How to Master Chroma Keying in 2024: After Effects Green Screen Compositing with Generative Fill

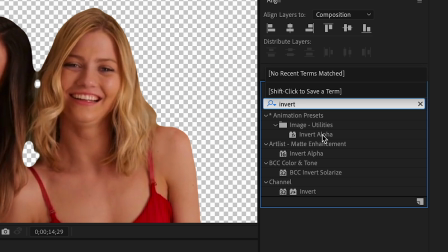221s
So I'm gonna choke that and then I'm gonna go to the invert alpha effect in image utilities and I'm gonna bring that on
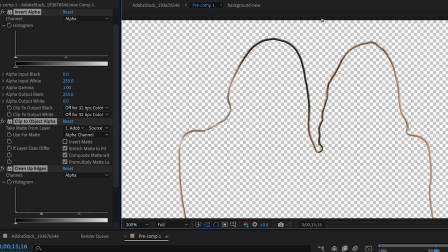229s
there and you can see that it just inverts it and it basically takes the edge here so now this is the edge of our subject layer but what I want
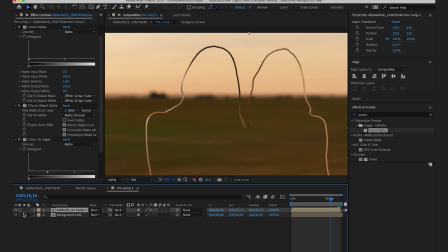237s
is I want this track matted with my background layer so to do that I'm gonna bring my background to the top here and I'm gonna pick whip
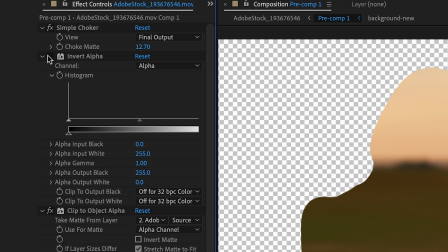245s
my track mat to my subject layer if I get rid of this you could see this is my new background so basically what this does is
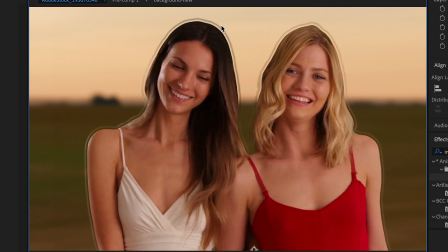254s
it creates almost like a an edge blur halo effect around them that is mimicking like an
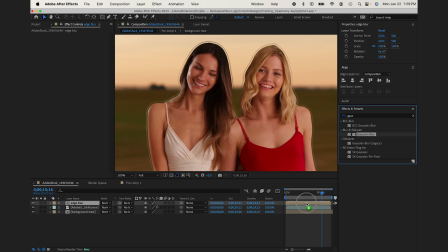260s
edge light I could go to Gaussian blur and I could blur this quite a bit and
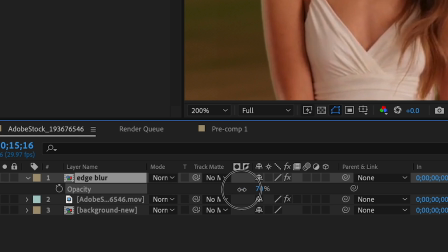267s
then I could lower the opacity which
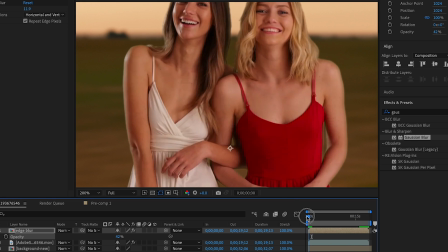273s
kind of blends them into the background even more and
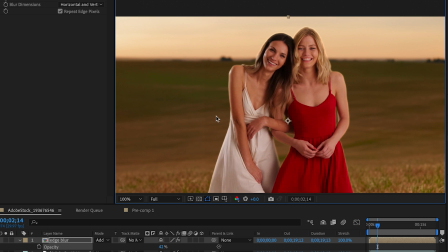278s
then from there my blending mode I could change to add if I wanted to make it even brighter it seems like her side should be brighter and her side shouldn't so what I can
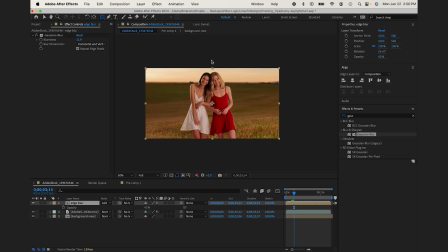287s
do is I can actually create a mask here and
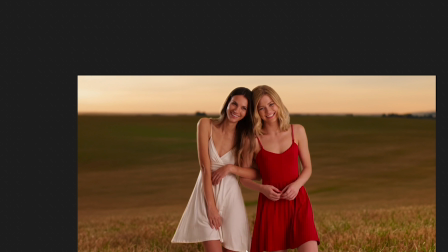291s
I could feather it quite a bit so her side basically gets the
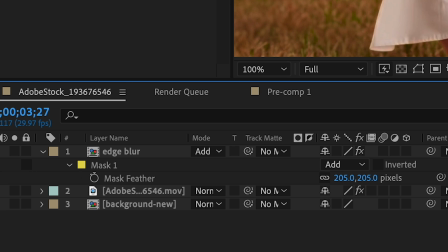297s
the light edge and her side doesn't and if i want her side to get maybe of a darker shadow
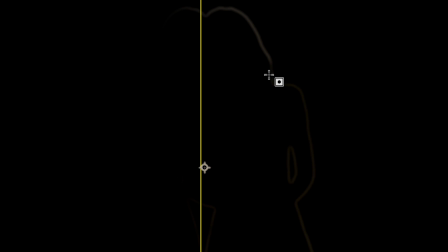305s
if she's in the shadows i
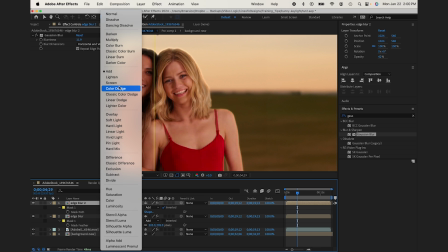310s
could change her edge to darker color so
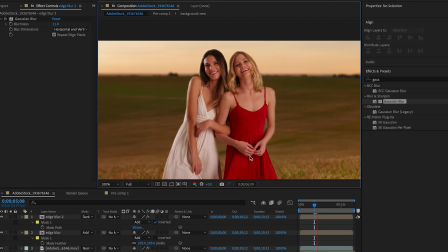318s
it kind of mimics like shadows and highlights a little bit and it just helps them blend into the scene a little bit more then
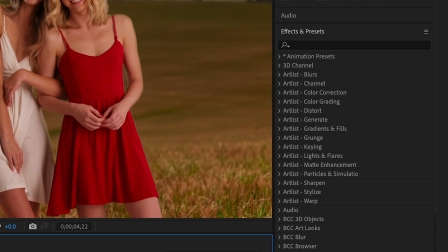327s
what we could do is we could work on a color so from here i'm going to go to lumetri color
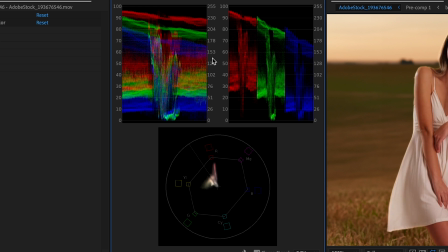334s
i'm going to go to window lumetri scopes so if you're not familiar with the scopes basically
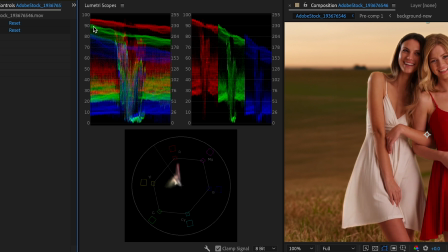342s
this is your your highlights these are your shadows these are your mid-tones and then this is your rgb parade which is basically showing you how much of each color and rgb is in the scene you see red is a lot because she's wearing a red dress this is your vector scope
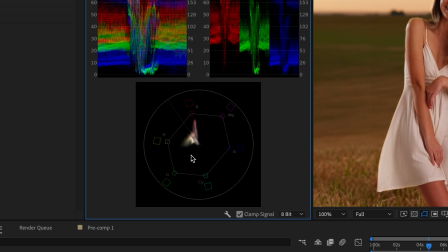359s
showing you where the colors tend to lean so what we want to do is we want to kind of look at these markers
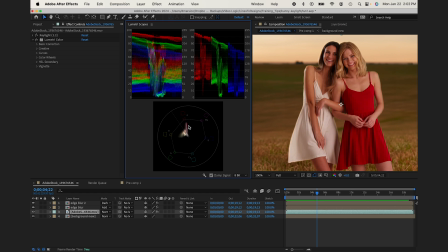366s
and try to make our subjects match these markers as best we can so if we start with with our contrast right if we start with here you could see our background is all the way up here
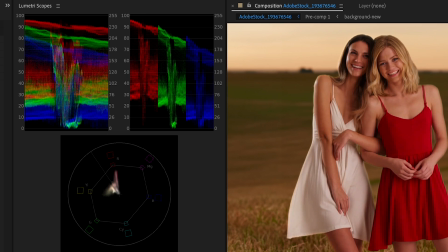382s
in terms of highlights and shadows so we need to fix our subjects so it matches this so we could bring the exposure up a little bit and
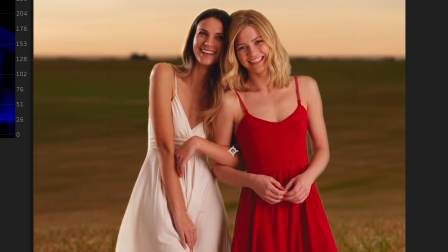399s
we could bring the blacks up mess around with the shadow a little bit it looks like since they're away from the Sun they'll kind of be more in the shadows okay so that looks pretty,
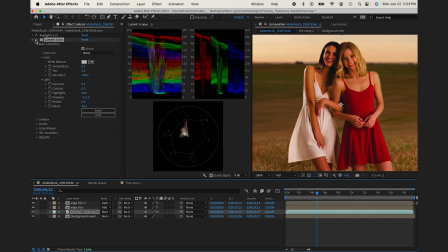415s
pretty even in terms of the background. There's a before and after.
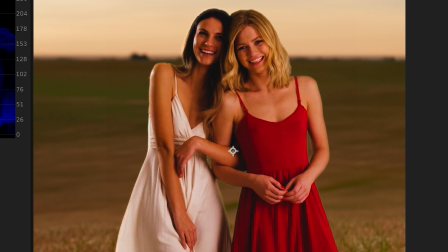422s
And then if you want to switch to color, what you could do is you could use the temperature.
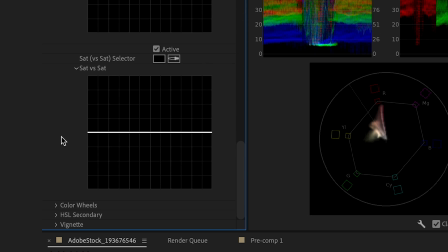429s
I tend to use the curves or the color wheels.
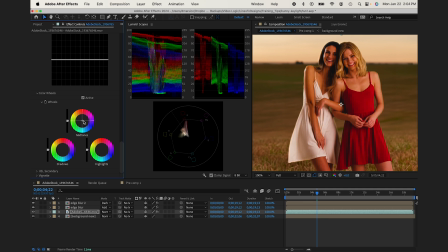434s
So you you could basically break down the highlights, mid-tones, and shadows.
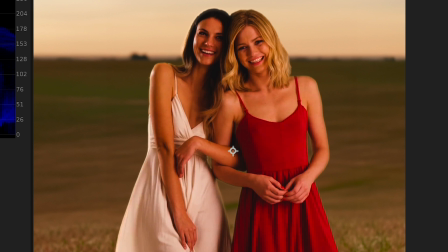439s
So if you want our highlights to be more of a golden and again looking over here
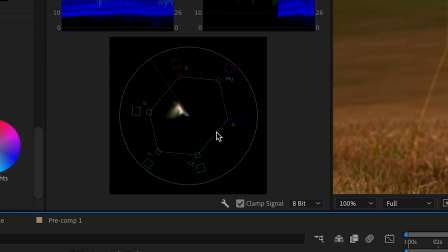446s
because you can see our scene is really more towards the yellow channel so